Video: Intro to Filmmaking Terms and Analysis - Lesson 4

That light is just for filling in the shadows on the side of my face. I still have shadow, but not as much because of that light to the other side. And then behind me, there's an additional light that's adding an outline of light around the edge of my body. And that helps to separate me from the background. Now, I said these were normal lights. They're not entirely normal. They're set right now, just like your normal household lights, to white light. And they're not any brighter than a normal household light, but I can control them remotely. The first light is the key light. So let's see what that looks like when I turn it off. Again, that's illuminating the brightest side of my face.
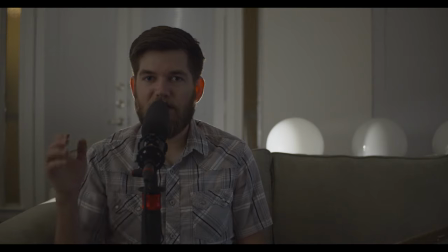538s
This is what the three light setup looks like without that main light. So right now I just have the light that was filling in the shadow side of my face and the light behind me. So now we have the bright side of my face. Next, let's turn off the side that illuminates the shadow side of my face and makes it a little bit less shadowy.
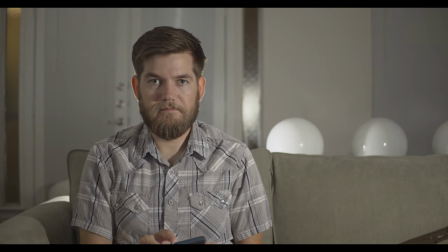And now let's see what it looks like when I turn the light behind me on and off.
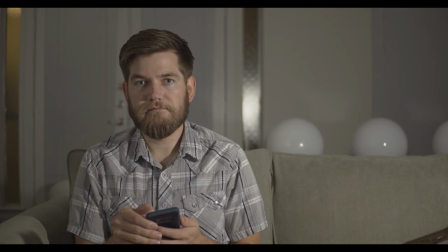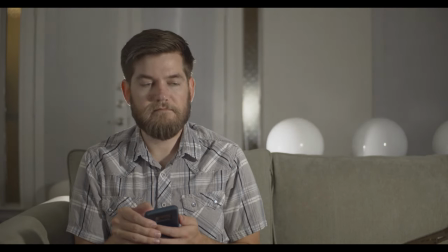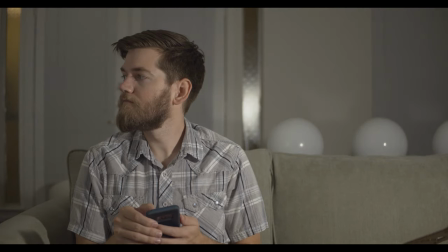In your three-point lighting setup, the first and main light is the key light.
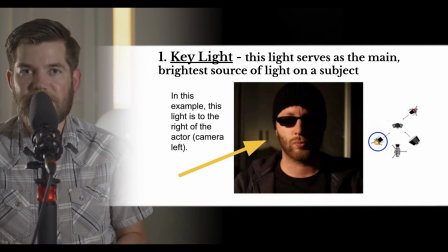593s
The key light serves as the main light lighting your subject. It is the brightest source of light on your subject. In the example you see here, the key light is illuminating about half of the subject's face, leaving the other half in shadow.
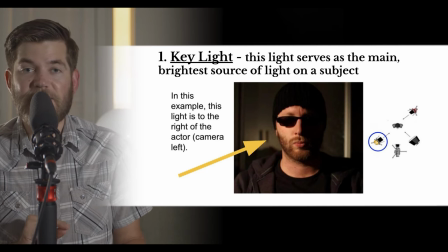610s
You can see that the key light is circled in blue. In the diagram you can tell that the key light is a more direct light. It has no filter or shade in front of it. It is shining directly on the subject.
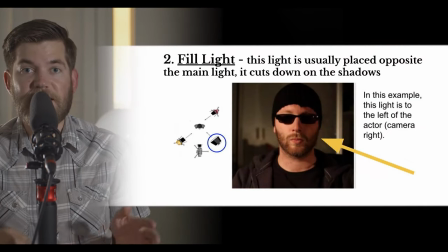623s
Next up we have the fill light. This light is usually placed opposite of the key light. So with my key light here, my fill light will come in on this side, on the opposite side of my face. In this example, you can see that adding the fill light lifts the shadows on the other side of the subject's face.
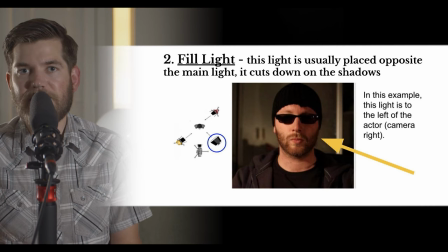643s
The other side of his face is not completely dark because of the fill light. However, you don't want the fill light to fill in all of the shadows, just some to raise those shadows up slightly. This cuts down on the shadows. Again, it's placed opposite of the key light.
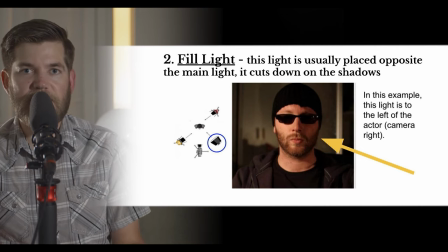661s
You still want some contrast where one side of the face is lighter than the other, but you don't want complete shadow all of the time. And that's why a fill light can be helpful for raising the shadows on the opposite side of the subject's face. Opposite of the key light, you need the fill light.
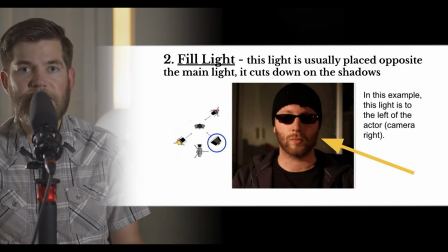678s
You can see in this diagram the fill light is circled, and you can tell that it has a shade in front of it. It's not direct light on the subject's face, it has some diffusion, like a lampshade blocking some of the light.
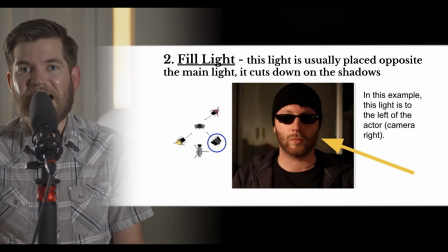694s
In my example here, instead of using diffusion, I've bounced the fill light off of the wall of my apartment. By bouncing the light off of the wall of my apartment, it makes it less direct, less intense. You could also use a dimmer switch to lower the intensity of the fill light.
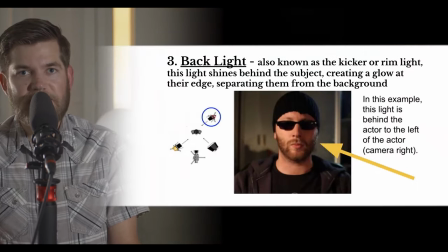712s
The third light in three-point lighting is the backlight. The backlight is also known as the kicker, or the rim light. It's what adds that magical edge around an actor's head. If you ever wondered why actors look so different in films than they do in real life, it's because they've got lights following them around everywhere.
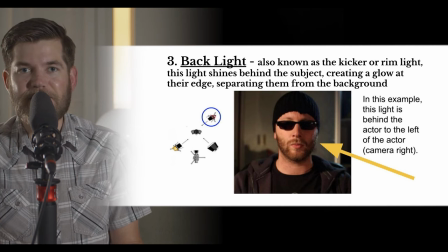731s
Backlights are commonly used to separate the subject from the background. The backlight shines on the subject from behind, hitting them on the back. but it doesn't have to be directly behind them.